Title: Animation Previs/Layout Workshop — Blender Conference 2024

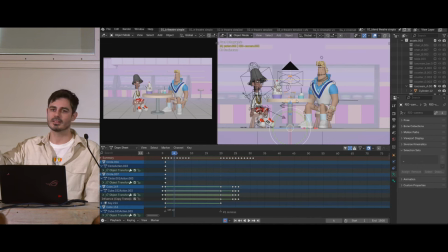752s
Just start there and then because you're kind of making a statement if it's lower than the character looking up or above and looking down. So before you do that, try to go like kind of that middle ground that is more neutral and then try to A-B test some stuff. so here I am figuring out the
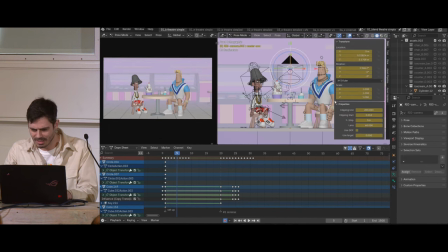769s
lens choice because I am not a you
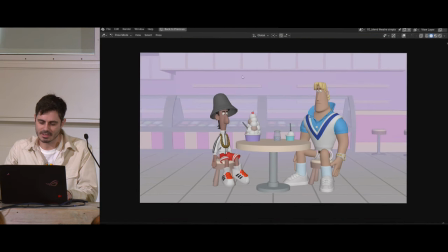774s
know here there's like it's like a 35 and it's giving me a lot more information about the backdrop and whatnot but I'm not sure it's isolating
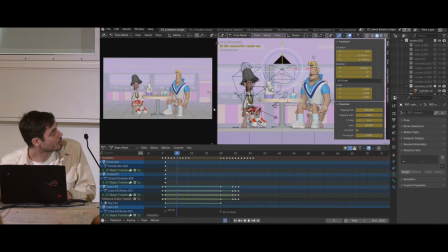783s
them enough I'm so sorry this probably looks tiny for you guys okay that's right but at the end of the day you know this is me like rearranging things this is a 60 millimeter and now I'm back at the
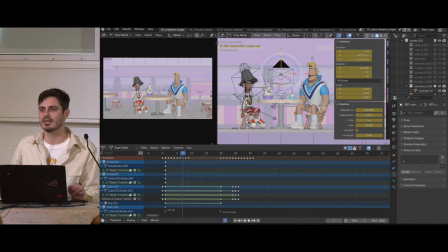796s
35 because I'm realizing I need to test the like what are the outermost boundaries of what is gonna happen. Well I know that Jay is gonna come here and he's gonna hand him the ice cream, okay, and this tall guy is gonna stand up and tower over him so I know no matter what I'm gonna have
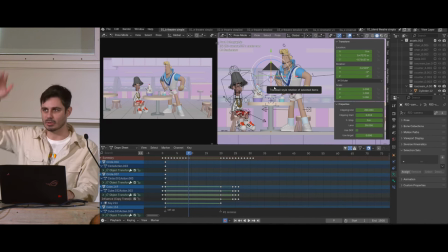815s
to allow it to him not to clip the frame so So I'm kind of, you know, in this kind of theatrical version where the camera is just kind of capturing the entire thing.
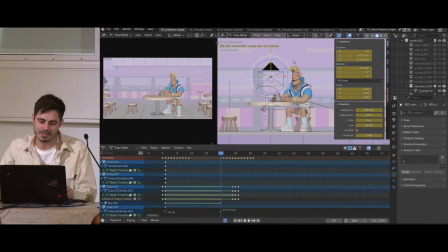829s
This is kind of where I ended up. And then it's a matter of actually finding, now I'm going to use that word in a different way because I'm an idiot. The beats, but this is not the same beat. This is kind of the, now I'm talking about the equivalent of if this were kind of more of a storyboard thing.
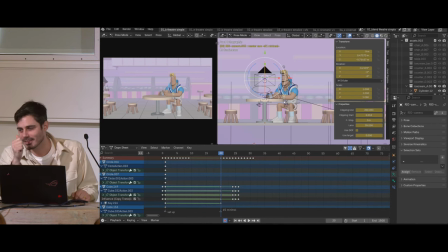846s
So I mean like drawings. I mean like I need new words for
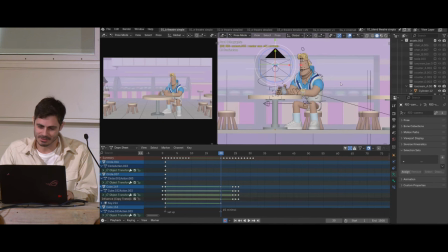853s
some of the vocabulary is not great like we keep reusing very similar words for stuff so but I'm trying to use as few I mean I guess poses is another way as few as possible and this is like my treatment of being like no this
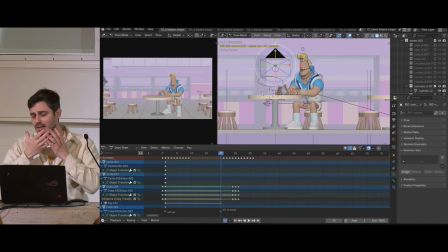869s
is gonna be as simple as possible I'm not even gonna do the facials I'm not gonna do the hands you know like the fingers this This is going to be the cheapest version of this possible. So I know that Jay is going to come over and then give him the ice cream and he's going to walk away.
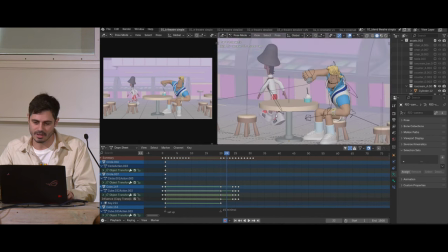888s
Rex is going to do the sprinkle shaker thing, just so you see some depth to this thing. Jay comes back with the massive one, sits down, Rex is angry and stands up.
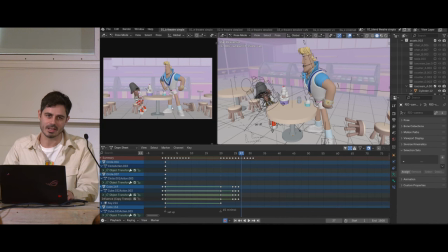900s
And then Jay kind of pushes the table. This is the only time I actually have a little bit more information in the the little beats here, which is Just because if it's in a one frame, it's like slightly confusing when you play it But in any case this was like okay,
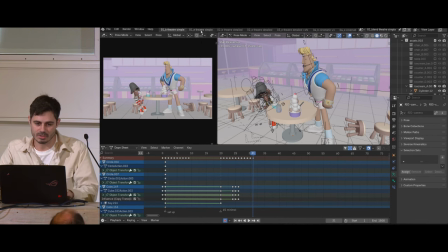917s
let's do this bare minimum and then does it work? Uh, so I put it together in an edit and I'll just play it to you guys here
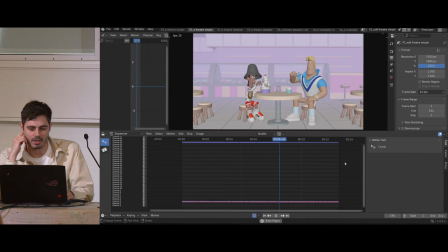930s
You can already tell it's a bit dull like because the question like my role here like the job that I'm trying to do is convey the idea and vet it whether or not that idea is good or not is slightly
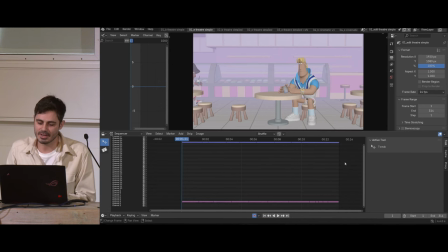946s
irrelevant because like if I don't even convey the idea itself and give it a chance and give just enough information for that idea to be there then it has already failed anyway but if I give just enough information that the idea is there visually without me like actually just animating this
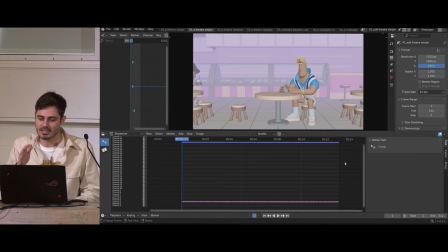965s
thing then I find that balancing point and then it might turn out that oh the thing actually wasn't funny and then you're like well shit you know but I gave it a chance at least um so here is me doing like a version that is
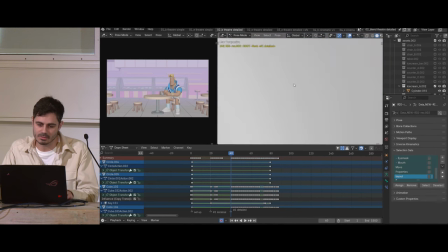978s
maybe more detailed and in this case I did allow myself to do some uh you know facial work here but uh it's
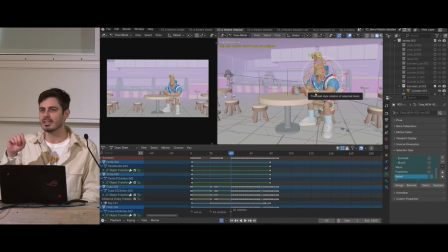986s
very minimal it's just like and you know uh I think I even like grabbed a couple of poses like from the pose library, just like there were a couple of them there and it's just to give a smile, to give a frown and that kind of stuff.